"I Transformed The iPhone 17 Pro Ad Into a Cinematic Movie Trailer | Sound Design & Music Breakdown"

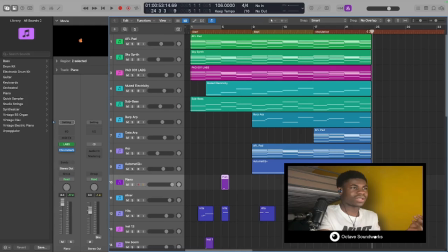13:00 Of course, we're limited by the click, so there's only so many hits we can do
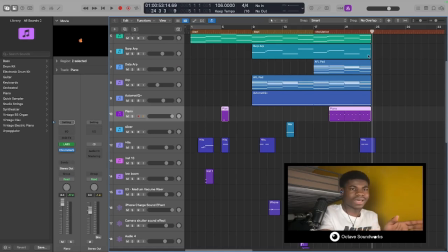13:06 musically without making our music sound off time, because that's probably one of the worst things you can do as a musician, whether that's you produce or you're on stage, going off time, man. I can't lie, I've been guilty of it a few times, and it's actually really a tough thing to come back from.
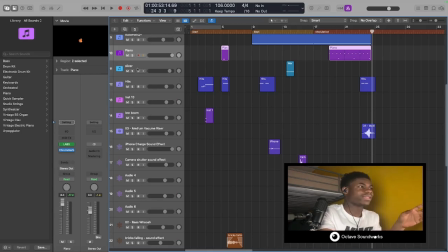13:20 So we're trying to make this easier in terms of transitions. Here, again, like I said in the video, make it more cinematic. So,
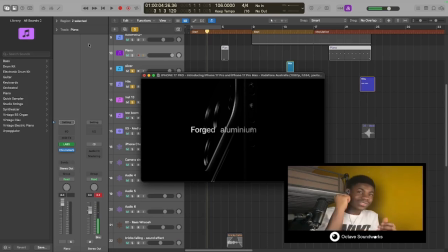13:34 like, wow, this is pro.
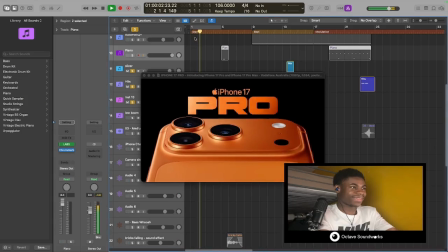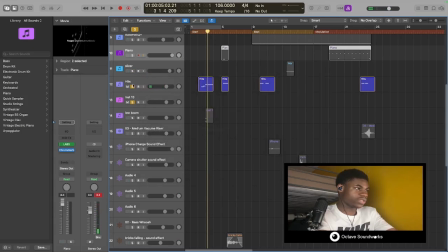13:45 Again, to show this is a new feature. In fact, let me put those hits on again. All out pro. This is serious. So we need to show something that's serious, like a dun dun dun.
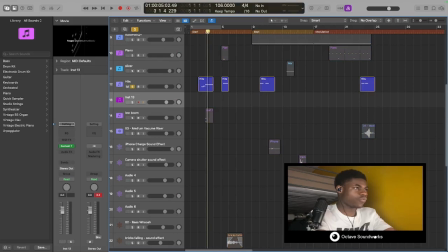13:58 This is really serious. And for the hits as well, we just have them in places where it just has a little bit of emphasis. And then this part.
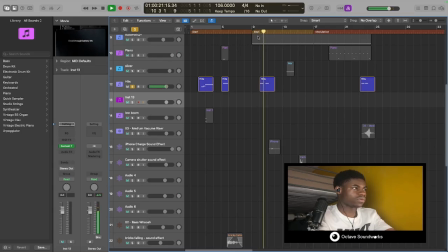14:13 And that's the new battery going inside the phone. There we go. Let me put it on for you.
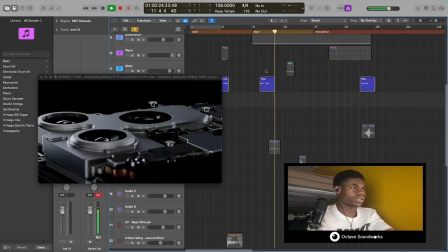14:23 Oh, lovely. And then the last is the phone.
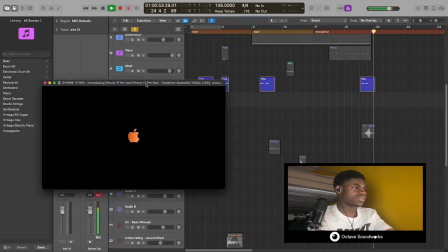14:30 There we go. So those are our hits.
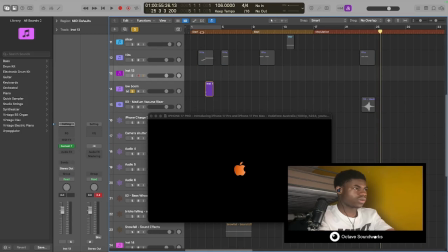14:36 And then here's our low booms as well, again to accent or just to establish the last hit. There we go. Makes it more atmospheric.
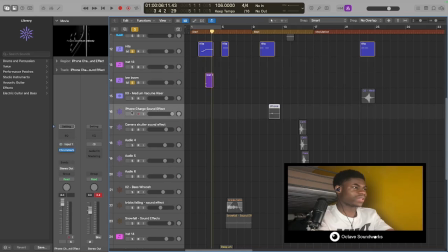14:52 Really and truly, we've done all the hard work. Again, stuff like the iPhone effect or the iPhone charger effect when your phone charges.
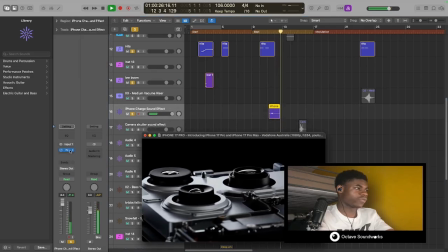14:59 There we go. Here I just put a lot of reverb on it, like a lot of reverb on it.
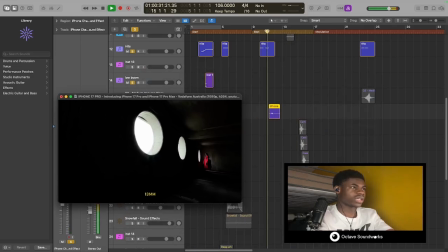15:05 And just stop plugging in Logic. You can get that for free. Lovely.
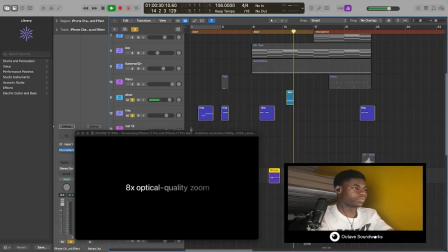15:11 And then of course to show the metal, the aluminium. Americans will say aluminum, but I mean I'm British, so I'll say aluminium.
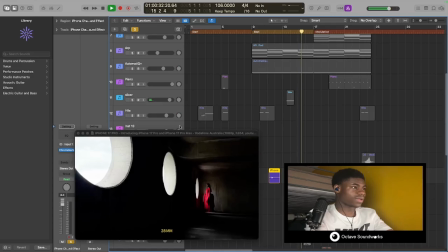15:21 And it shows that metal side of the phone. Very powerful metal.
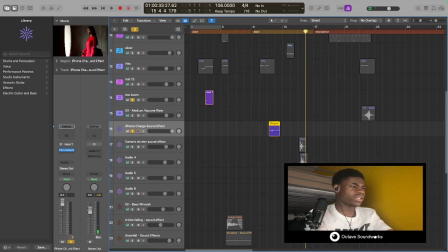15:28 And those are our hits really. Here is actually an interesting part. I really enjoyed doing this, which was the photo sound effects here.
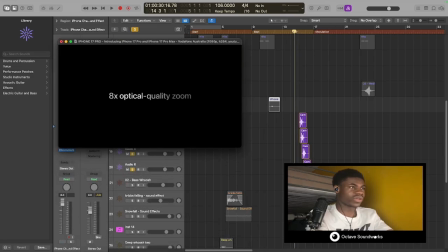15:39 So here it is.
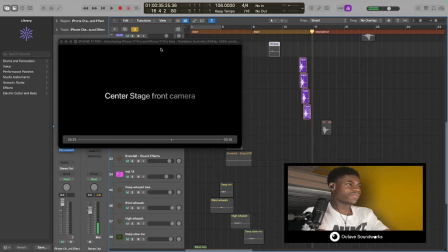15:43 And you can just see that again, it just adds a bit of depth, and here you can see the bass whoosh as well.
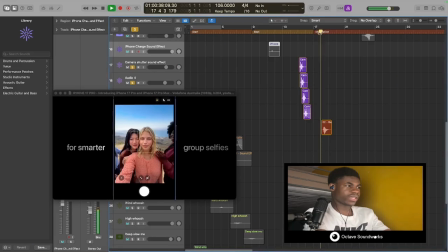15:50 Really helps with the zoom. There you go. See that again? just attention to detail.
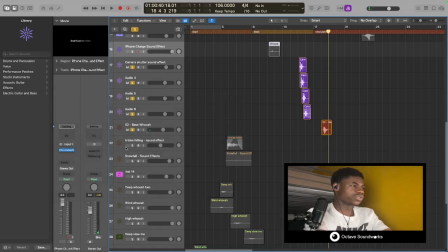15:57 And then the rest is just our regular whooshes. Oh, I forgot this bit. I forgot this bit. This was my favorite bit as well. I like this bit. I like this bit. And this was the snowfall effect, I believe. So you can see all these materials that they're testing out to see if it's durable. I'll press again.
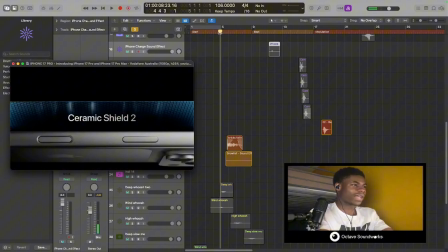16:17 So the bricks, the snowfall. I didn't bother adding the rain because the snowfall and the rain sounded the same.
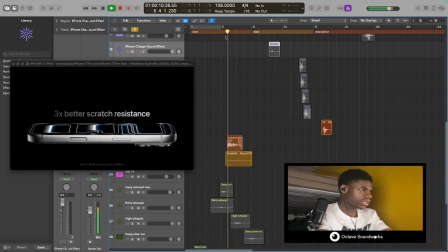16:25 Oh, was that rain? I don't think that was rain. It's like some graphite thing, but either way, it sounded all the same.
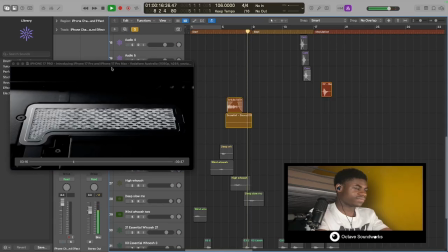16:33 So I kept it in. And again, to see that whooshes, you can see the smoke going in.
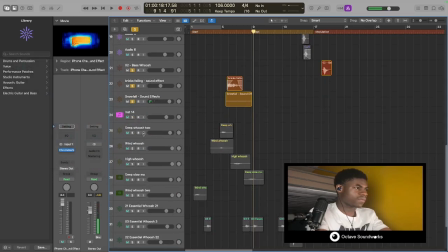16:41 Very powerful, very powerful. Deep whooshes, again, these are just the regular whooshes to help with transitions. If you're new to the channel, you can look at previous videos if you'd like, and it just really helps. The ceramic. Transition to the A19 chip.
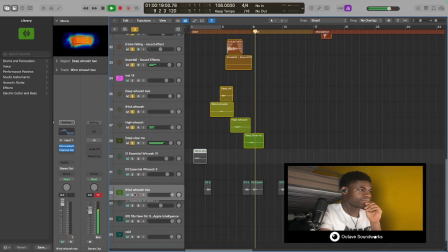So we can hear them here. A lot of them are layered together.